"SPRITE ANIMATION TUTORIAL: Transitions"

Hey, Angelo here. I know it's been a while since I last made a tutorial, so I guess it's time I finally deliver something for you.
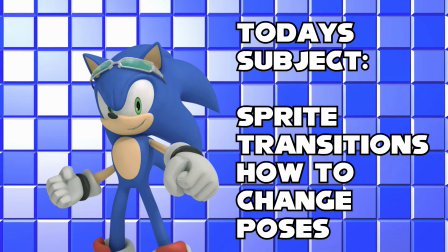Today we're going to talk about sprite transitions and different ways you can approach them in your work. When transitioning sprites, we have to take into account the different circumstances that your character sprites are through.
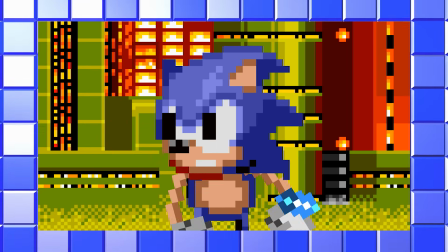For example, if your character is in midair or underground, the way you transition sprites can vary a lot.
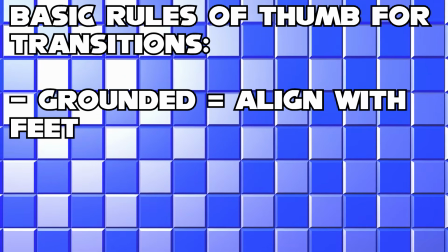If your sprite is grounded, you have to make sure that the sprites are aligned to the feet.
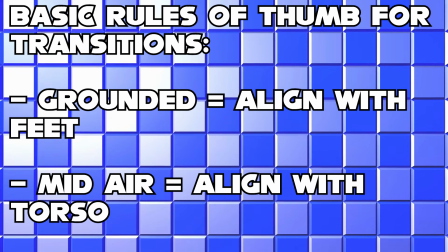And when the character is in midair, you might have a lot of more freedom to do transitions, but preferably keep the sprites aligned to the torso.
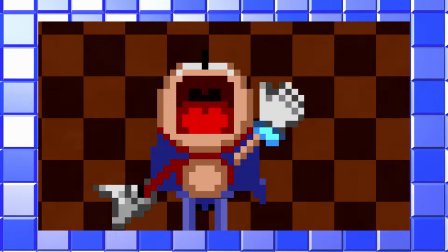And you also have to think about the different speeds of the transitions. Do you want a very quick transition like a smear frame? Or do you want a slow and more delicate transition? For simplicity's sake, we're gonna apply our examples on a character standing still.
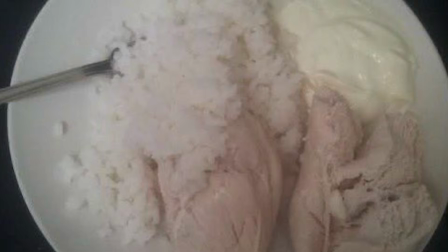The most basic, simple, plain chicken and rice transition style that you can use is the squash and stretch method.
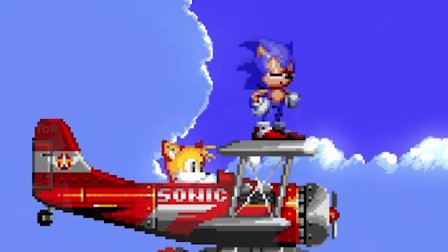I'm saying this because literally every single classic Sonic animator that I know uses this style. And to this day, I still use it too. Why? Because it's quick and easy to use.
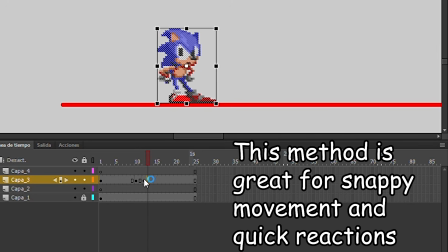All you have to do is take the start and end pose, add a couple of keyframes, and squash and stretch accordingly. It's simple, really. And of course, if you want something more delicate or slow, you can't really rely on this squash and stretch method, especially if you want a more dynamic and interesting character animation. So what can you do instead? Well, before we get to that, let's talk about the principles of animation real quick. For the principles of animation, we need to understand one of them, and that is arcs.
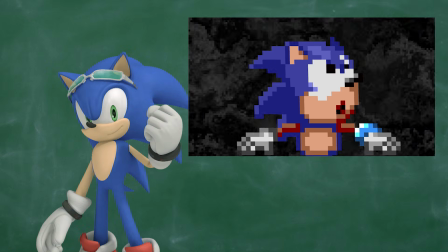All living things move in arcs.
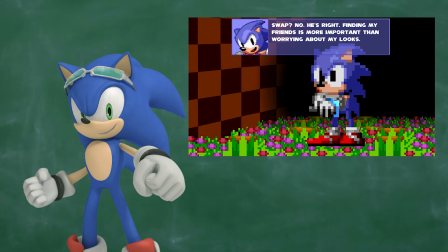You can see it from the most subtle movements down to the movement of our fingers, to the movement of our limbs or our whole bodies. You understand that it's a living and breathing being if there's movement through arcs.
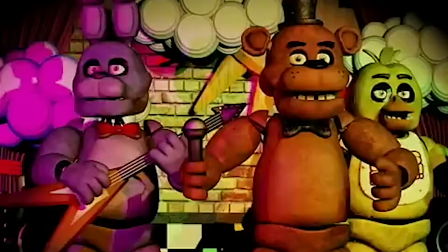If you see more linear movement, you feel as if you're looking at a robot. So a good way to do transitions is by making your characters follow an arc in their motion. So knowing and understanding what arcs are and how we can use into our animation, we can always take the squash and stretch method and alter it so that we can make the characters follow an arc.
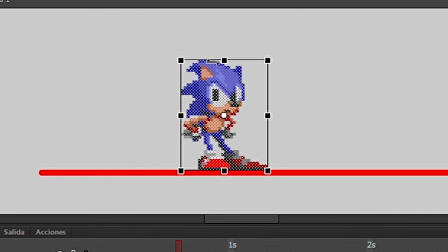So for this transitioning style, the skew and distort will be your best friends.
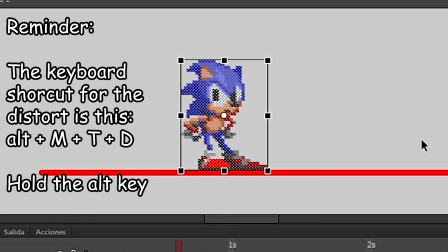Which one you use between the two is really just your choice. But me personally, I like using the skew.
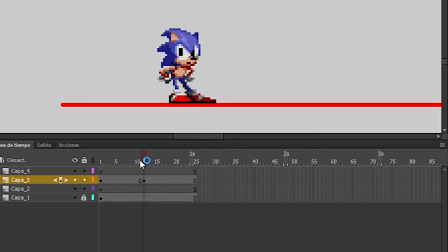So, like in the first method, take your start and end pose and align them properly. The next step is that we're gonna have to think of the arc that we want our character to follow. You can either draw in a lot of
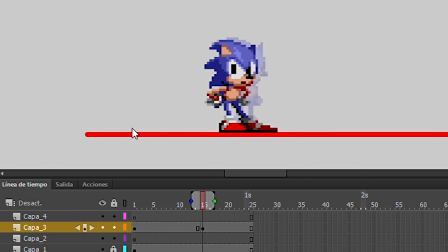Okay, like I was saying, next thing you need to do is make the character follow an arc. You can draw that arc in another layer, or you can just straight up wing it. And once you got the arc down, what you need to do is create the keyframes and make the character follow that arc using the skew and the squash.
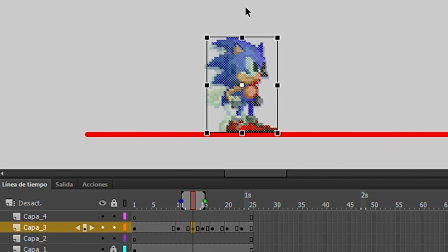A quick tip for this is that you can use keyboard shortcuts to make the transformation the way you want it to. By pressing the Alt key, you can transition smoothly. And be sure that for good timing, make the skewing more and more prominent as you go through the start,
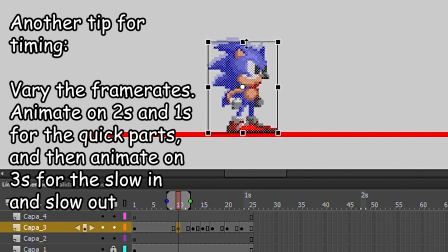and then lessen it out as it eases out. That gives it that good, smooth transition that we all know and love. As you become more advanced, you might find a few things that could be interesting.
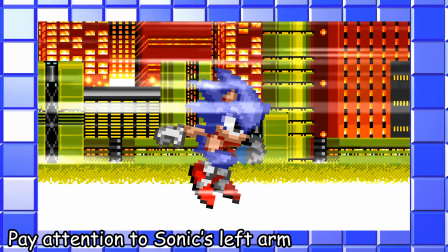You can even try to add in small rigging for the arms so that you can make the transition look even more natural. And you might also find out that there are some specific cases where you don't really need to do all this transition work.
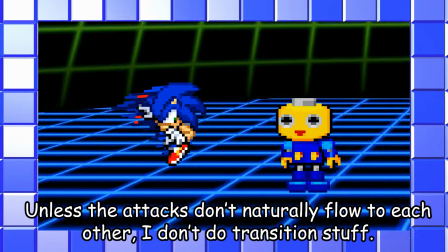More specifically though, when you make fighting animations and combos,
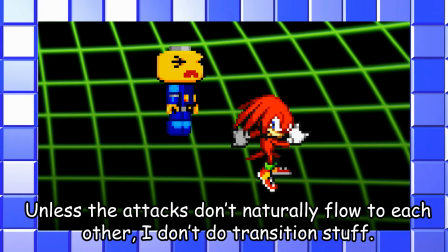you can take a look at your character's attacks and check the start and end pose and make sure that they actually connect. That's something I talked about in the combo tutorial. You should watch that.